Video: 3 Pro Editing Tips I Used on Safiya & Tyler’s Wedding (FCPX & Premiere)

After the kids went down, I spent about 2 hours trying to relink the project files in this project. And then I spent like another hour resetting up my setup in this room, because now the sunlight was down, so I needed to use my snazzy new ring light, get that all set up for the first time. And then I just recorded for about an hour, realizing afterwards that the screen recording never started on the take that I actually used. So without further ado, let us dive in. Okay, so the first clip we're gonna start on is actually the title card of this entire film. And my first tip is something that might not be super surprising to somebody that dabbles in filmmaking and color grading, but then again it might be. And that is using shape masks in your color grading to isolate certain areas of your image to color grade one way and then color grade another way outside of that mask. Now in Final Cut, the default for this is going to be circles or ovals, and you can kind of move the edges a little bit. From what I remember in Premiere, it was very similar, except that in Premiere you could very easily add or draw nodes and really create a much more custom shape, which I really liked.
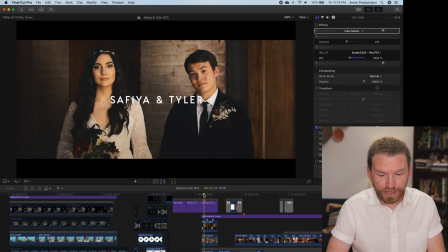[5:15]
So I'll give that point to Premiere. But in this first image, now as you're watching this in the film, I'm going to go ahead and mute this, we don't need the sound, but as you're watching this in the film, this doesn't look like an image that has a shape mask over it for color grading. It has vignetting in it. So let's jump in and just look at this image.
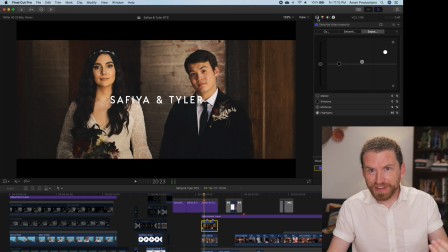[5:33]
Where do you think the mask is drawn and the effect that it's having? I'm going to show you. I'm going to turn off the color in this image, the color grade in this image. Okay, so here is the raw image. As you can see, the raw image is a little bit underexposed. And so obviously I need to raise the exposure on that.
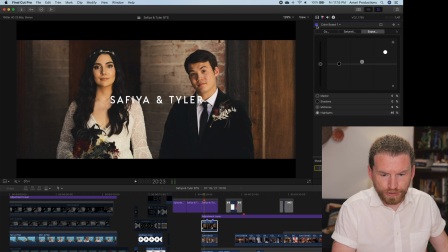[5:52]
So if I would have simply raised the exposure, that would have gotten me here, and that's fine. However, what I'm noticing is a couple of things. One, in this color grade, I cooled off the warmth because their skin tones, not only were they a little bit underexposed,
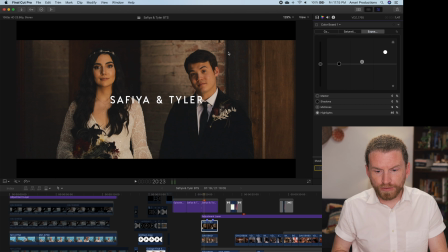[6:07]
their skin tones were just a teeny bit too warm, and that's just from all of these warm walls that were reflecting a warmer shadow back at them. It was like an unnaturally warm shadow. So I needed to cool off their skin tones a little bit, and then obviously I needed to raise the exposure,
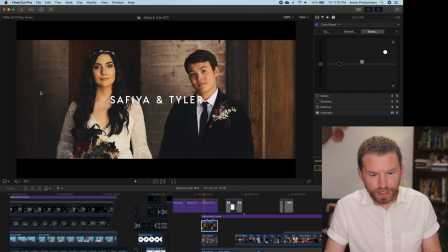[6:21]
which made just kind of the whole image a little bit bright, and your eyes aren't drawn necessarily to the subject anymore. They're kind of drawn all around this area. And so by having this shape mask, that allows me to do two things.
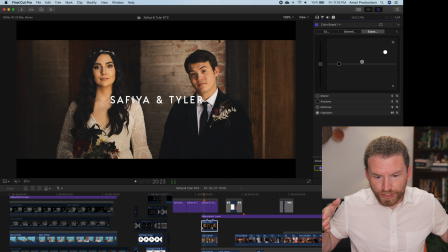[6:34]
One, it allows me to make sure that you are staying focused where I want you to stay focused. It also allows me on the outside of the shape mask to leave the colors warm, so that even though I cooled off the colors
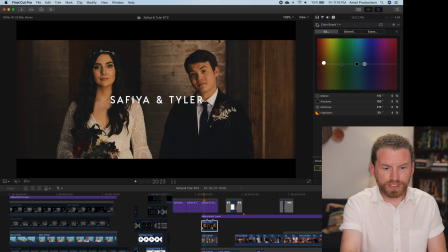[6:47]
inside, let me do it this way, even though I cooled the colors off inside where their skin tones are,
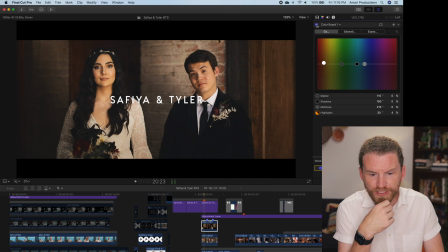[6:53]
where their faces are, I was able to leave it warm on the outside so that the image still feels really balanced. And that's a very subtle way that you can use a shape mask to create a color grade, much better than the raw, much better than a basic color grade, but a final color grade with a nice subtle shape mask.
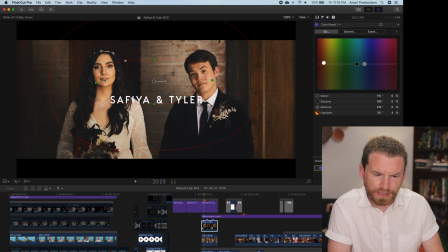[7:12]
Now let me show you where that shape mask is and the bleed on it, or the feather, or the fall off, whatever you want to call it. So here's the initial circle just around their faces, and then you just want this fall off to be just wide enough that it's not noticeable, that you don't notice the vignetting anymore. And that's like my biggest key advice for vignetting. If I can see your vignetting, it's too much. Vignetting should be something subtle like this. It shouldn't be like, my whole film is vignetted. Can't you see my images are vignetted?
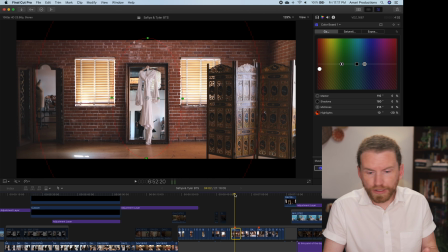[7:39]
If I can see, then you did it wrong. Okay, and then real quick, here's another example of using this shape mask, creating a vignette to draw your eyes where I want your eyes drawn, because here is the initial image.
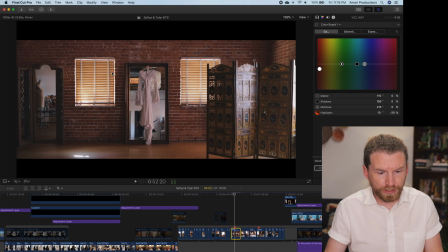[7:53]
As you can see, the subject of the shot, the dress, is too dark. The windows are actually brighter than the dress, and it's a little bit brighter even out here.
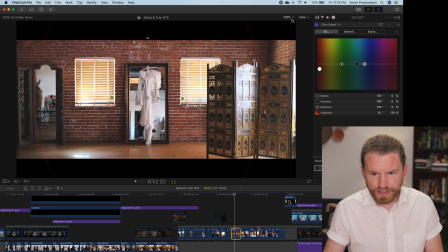[8:01]
So as I initially raise the exposure on the dress, from this to this, I end up again with an image that's just kind of distracting.
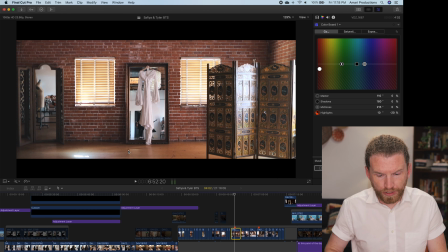[8:11]
You don't really know what the subject of the image is, and you're watching this, you know, in the context of the film.
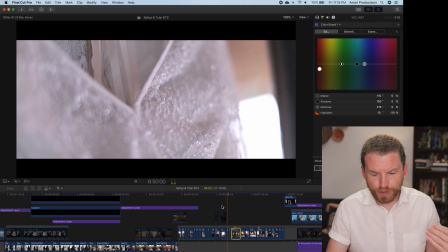[8:18]
Your eyes aren't right away going to be drawn where I want your eyes drawn.
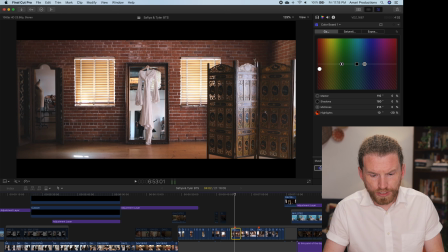[8:21]
So this is a tool, a filmmaking tool, to help guide your audience to where you want them to look.
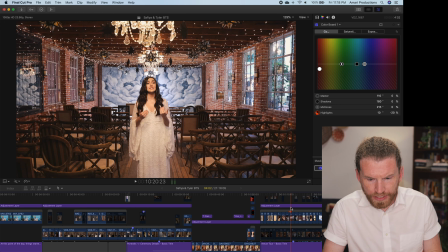[8:30]
And then the last example I will show you of this is a corrective one that also is going to involve two color levels,
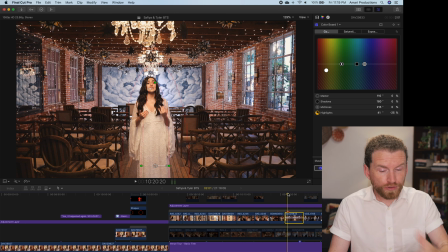[8:39]
because what we had here was all of Carondelet House, the inside of it's very dark and very orange in its color. But what Safiya and Tyler did to combat that for their ceremony and their reception was they rented these awesome studio lights that you can see here. So this whole back area is much better exposed, it's much better lit.
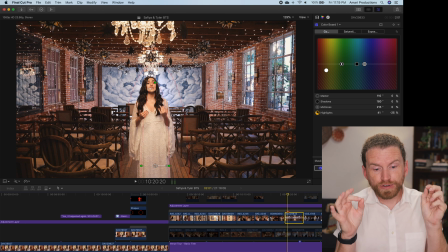[8:59]
The one downside of these lights is that they were a different color than everything else in the space. So you had this very blue, relatively blue light behind, and then a much warmer light in front. And so in the initial shot, I basically had to average them out. So if you just look back here, this is too cool.
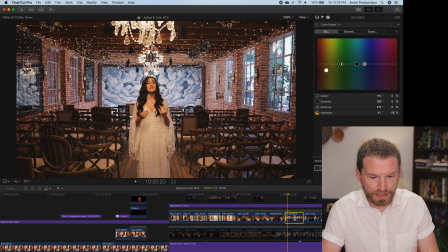[9:17]
This brick should not have any blue in it, and it does. And then obviously she is too warm. Her dress was white, not cream. So this is too warm. So what I did was I drew this shape mask, isolated it around her. Inside the shape mask, I raised her exposure, and then also,
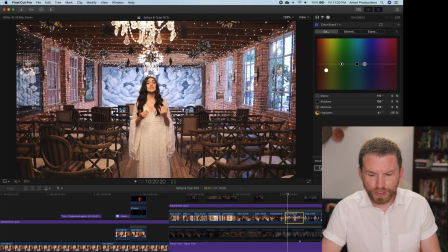[9:35]
so here's my initial shot, I also cooled off inside while leaving the warmth on the outside.
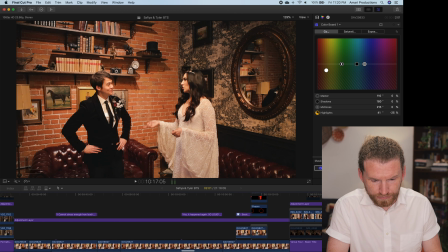[9:41]
So that got me from here to here. Actually, I'll give you one more quick example. the biggest
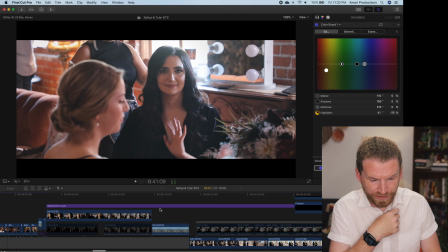[9:48]
one that I had to work on both our film and their film was this random shot in here.
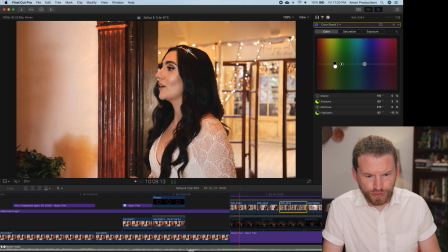[9:55]
So we have these two shots in this room.
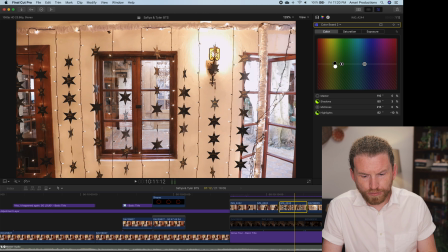[9:57]
You can see the color of her skin tones here, and then the room right next door, right behind her there, you can see here kind of where we've color graded it. I think this was a pretty light color on this shot. Yeah, I just fixed some tint issue, pulled out some green. But then in here, now in the context of this film, this looks fine now, but let me show you where it started.
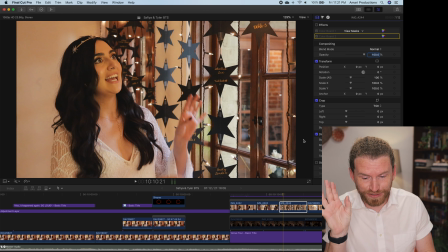[10:18]
That is where it started. That was the raw clip, I'm not even kidding you.
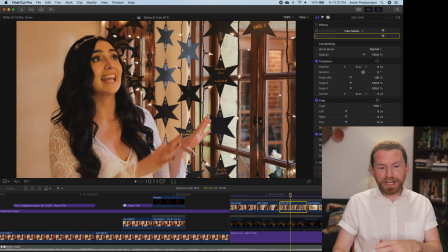[10:21]
Somehow, right where she was standing, there was some type of shadow combined with some like yellow or green light or light bouncing off like some yellow or green surface that just created a very dark, very like green yellow color hitting her skin.
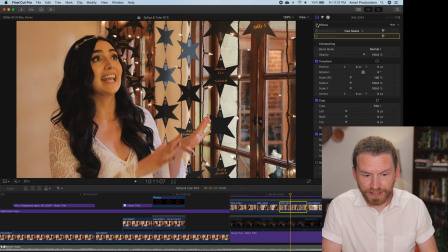[10:38]
And so what I needed to do was isolate just her face, because the color out here is fine.
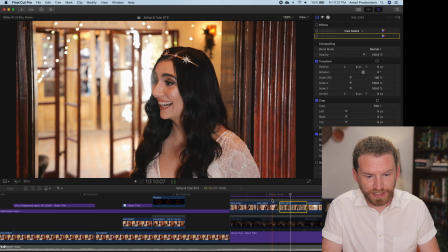[10:43]
I needed to isolate her face, and then I needed to match it to the rest of the scene.
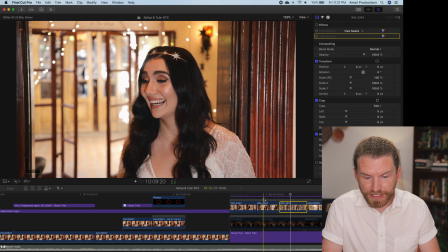[10:47]
And luckily I did have two much cleaner shots of her face in basically the same light, what should have been the same light.
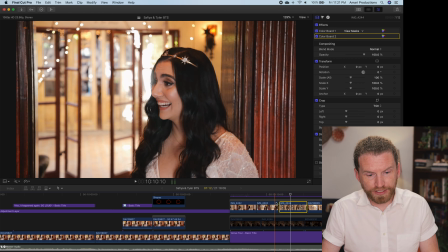[10:56]
And so this also is a perfect example. So now in the context of the film, it works. You never noticed it when you watched it the first time.
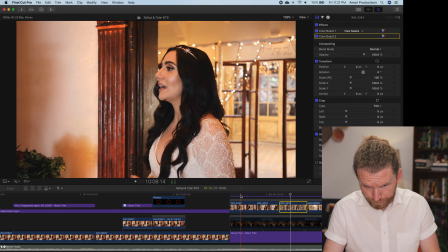[11:02]
But let's stop on it for a second, because this is a great example of when we talk about really getting it right in camera for video. This is not true for photo. In photo, you're shooting raw, so all of the information is there. You can change the exposure, you can change the white balance, you can change everything in post with photo as long as you're shooting raw. You cannot do that on video because of the way things are compressed. The way video compresses to be able to record so much data so quickly is to say that, hey, the stuff that you're not really using, like the very darkest dark grays and the very brightest almost whites, and then these colors that you're not using, this very subtle little amounts of blue or green or whatever colors you're not using it. So that's what I'm going to compress out so that I can preserve the quality of the rest of your image. So then as you go to change the white balance or change the exposure, if you have to change it more than just a couple percentage points in post, you are going to start to see some degradation in the quality of your footage. And we can use this as an example because I obviously had to do a lot of work on this one.
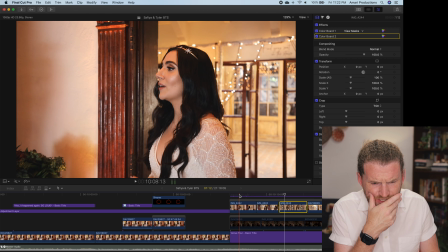[12:02]
So now, standing still on these shots, you can actually see the loss of definition in her face, the loss of smoothness and color in her face, like the color just kind of transitions weird.